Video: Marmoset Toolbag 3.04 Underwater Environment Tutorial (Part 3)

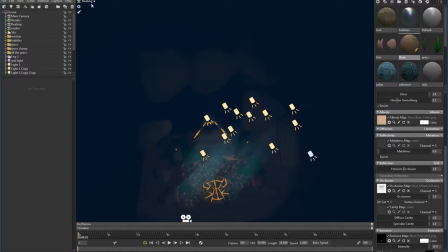All right, let me see how that looks on my render camera.
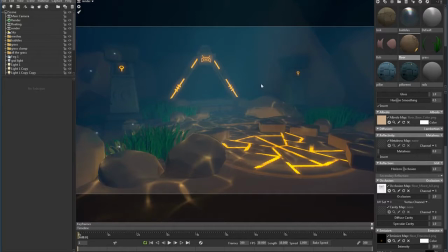Okay, so we're getting there. We're not there yet, but we are getting there. As you can see, I'm going to adjust my camera a little bit. These rays are creating that effect, and the fox helping us create that effect as if the light's coming through
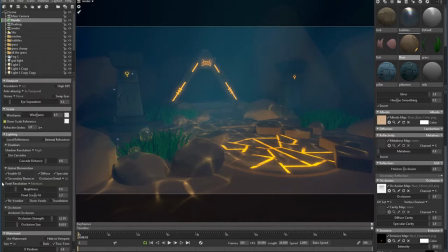the ceiling. So I'm going to go back. I'm going to put everything in high and see how it looks. So see, every time you change this, this will change as well.
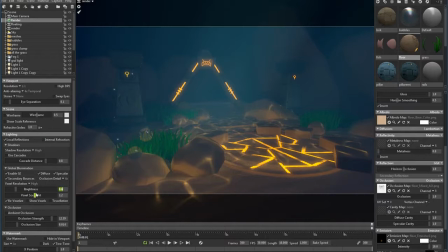By the way, I forgot something. I'm adjusting the brightness here, so it's usually a 1. What I did is turn it down to 0.6 because I don't want it to be too bright. Also, I forgot to turn on my ambient occlusion. Very important. So now that I got
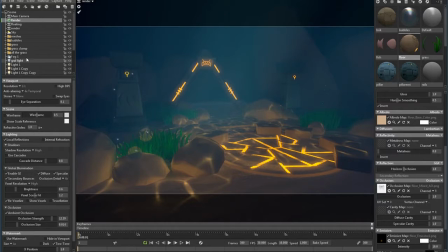all the sorts of light that I want, I'm going to start adjusting the fog a little bit and see how I can work that to my...
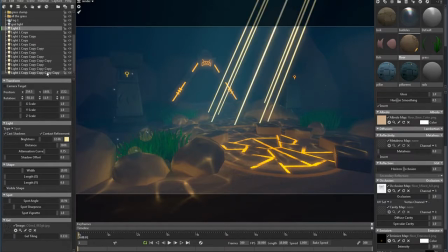Another thing that I'm going to do is put this in a folder because this is a bunch of stuff that I don't want to see in my outliner. Call it lights.
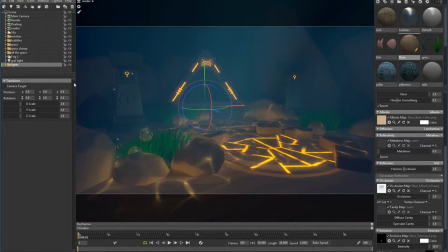And we're going to start fixing things. So...
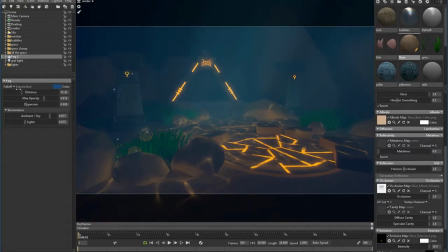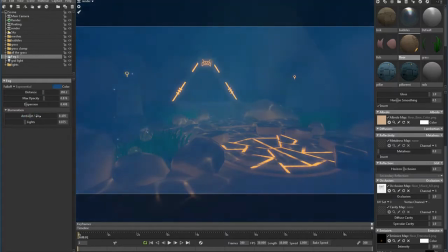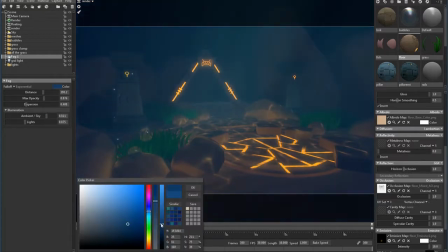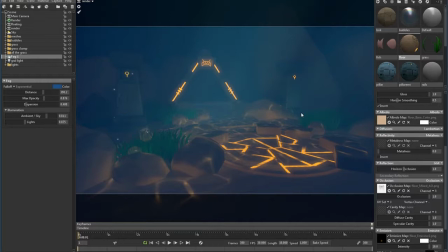Oh, just by the way, one thing that I was forgetting is, as you know from our previous videos, I like to use the filmic tone mapping. So I'm going to actually turn that on right now because I'm going to be adjusting the brightness, and
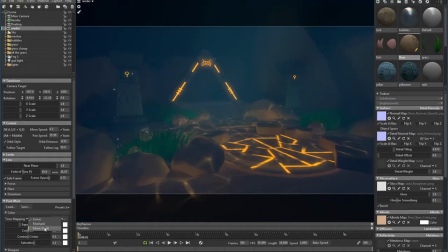that has to do a lot with the tone mapping because it really changes your scene.
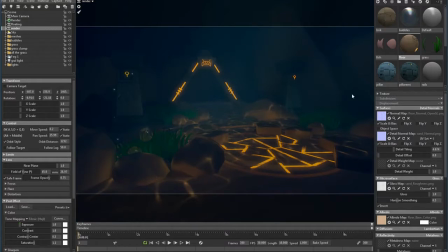As you can see, it makes it more contrasty. So we're gonna go back to the fog and start playing with it.
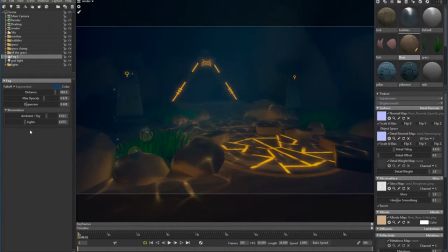See how dense we want it. So as you can see, moving the slider of the lights is actually
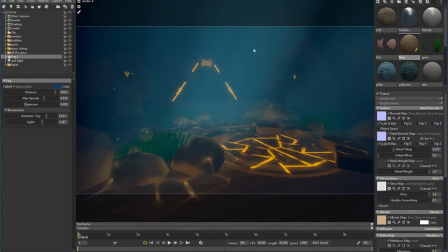making the fog react to the lights that are falling.
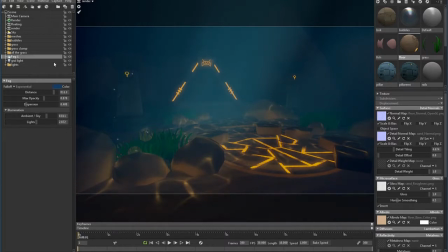Okay.
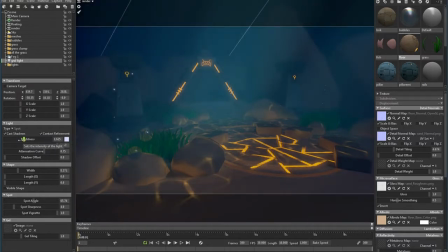Like that, this light gives us like a vignetting effect.
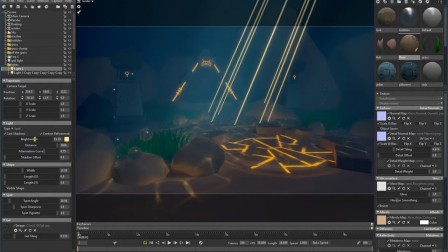The thing I wish though is that we could group things and affect all the lights
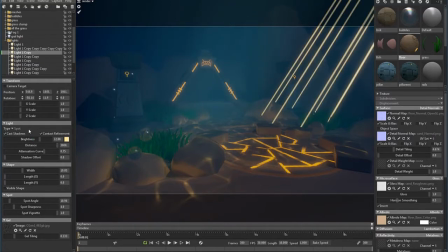instead of having to go manually, because this could help in setting up something like this.
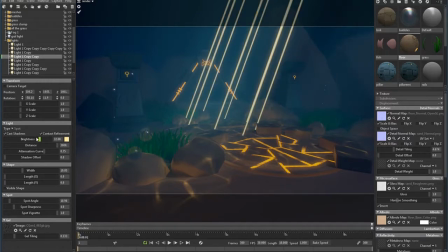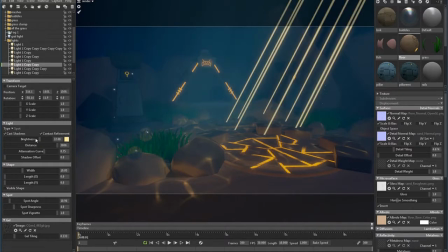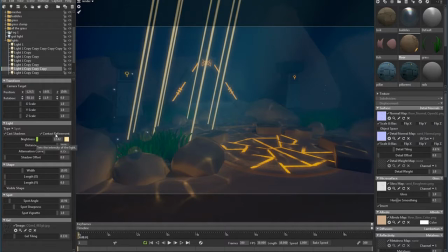And it took me a while to set up that scene just because there are so many lights in the scene.
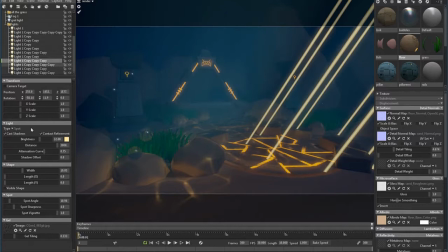But again, I'm just trying to show you guys how to get this kind of underwater effect that I had in the beginning.
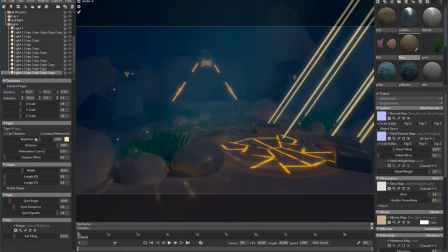So I'm just turning down the brightness on all the lights.
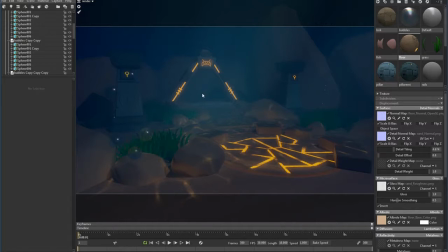And as you can see, one of the things that I wanted to do with those lights was create a focus on this portal. Which is what I'm doing. And as you can see, I'm trying to get all the lights actually shining.
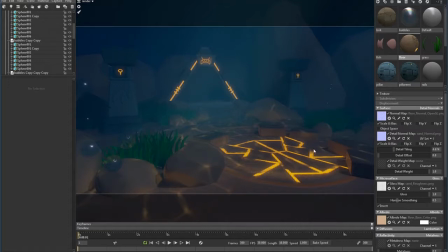I have to get some lights over here just so they shine a little bit of water on everything, but I want them to also shine on the portal so they kind of highlighted my portal over here. So we're gonna go back to our camera. And we're going to start adjusting some of the colors.
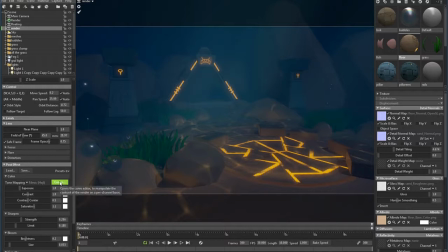So we're good with the exposure. I don't think we need more of that. I am going to play with my curves as I usually do.
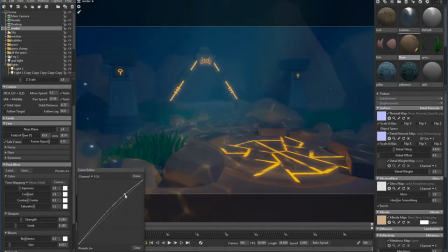So this gives us a little bit more lighting.
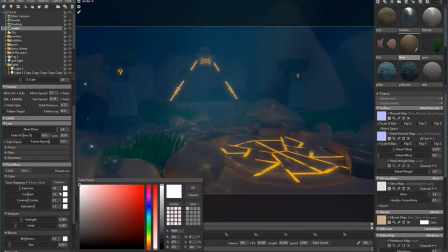And one other thing that you can do, if you want to give your scene a certain look, for instance, we're now underwater. So what I'm going to do is the exposure, I'm going to tint it blue-ish. And this is going to help with setting up the mood of our scene.
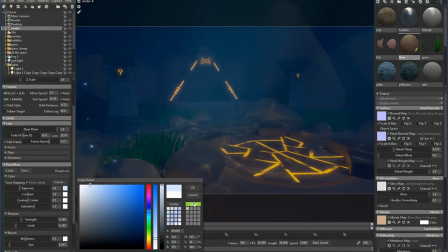Okay, I'm actually going to save that color. So this is something very useful that we have here. So if you have a specific color that you liked, and maybe you need to repeat that, which is what I did with like the stones and the floor, just to make sure I had the same color all around. What I did was you click on save,
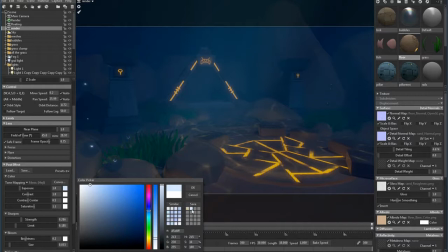and your color will be permanently saved in one of these slots in this scene in particular.
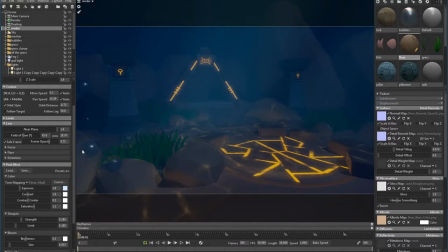So that does help a lot. What other things we're gonna do? We have bloom. Increase the grain in this one because we're underwater. Not so much though.
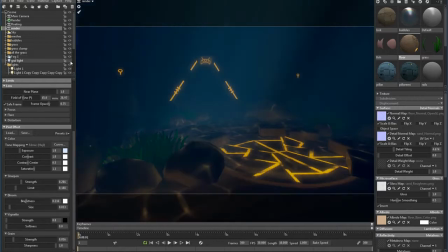And let's see if we turn these one off. Oh, that actually looks very nice.
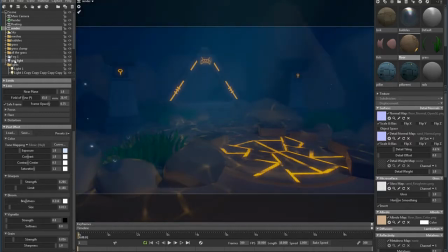But I want my assets to show. So.
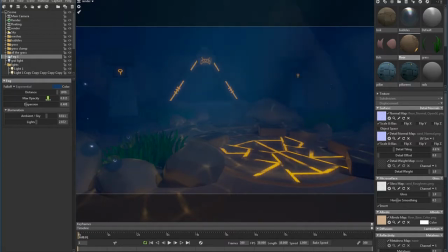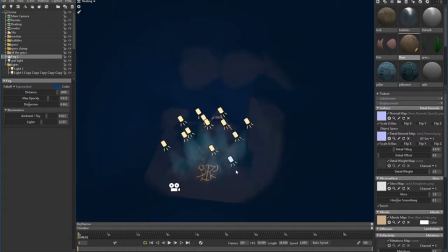Okay, now I'm gonna try to rearrange my floating lights, my lights in general, not floating lights. Because some of them are not contributing to the overall look of the scene.
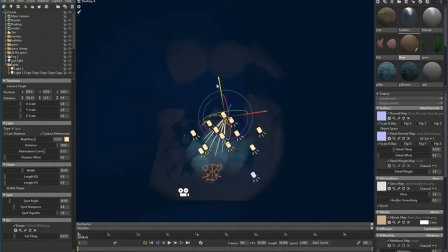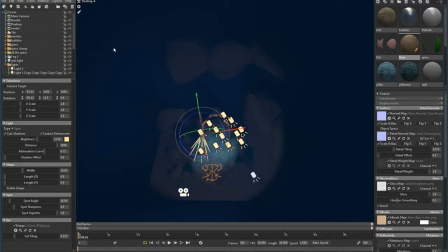Back to my render.
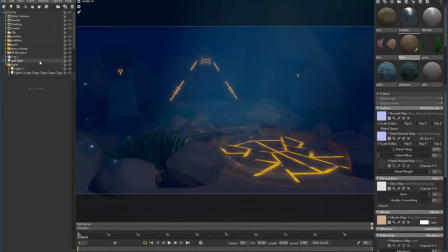Okay.
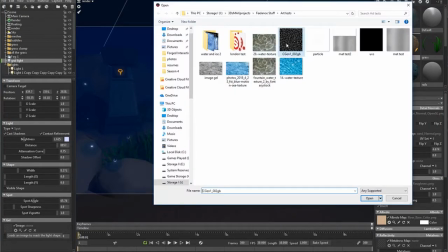Let's see what happens if we add the gel to our general light.
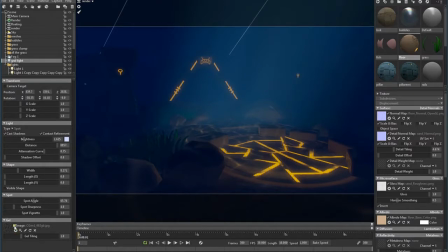It's just...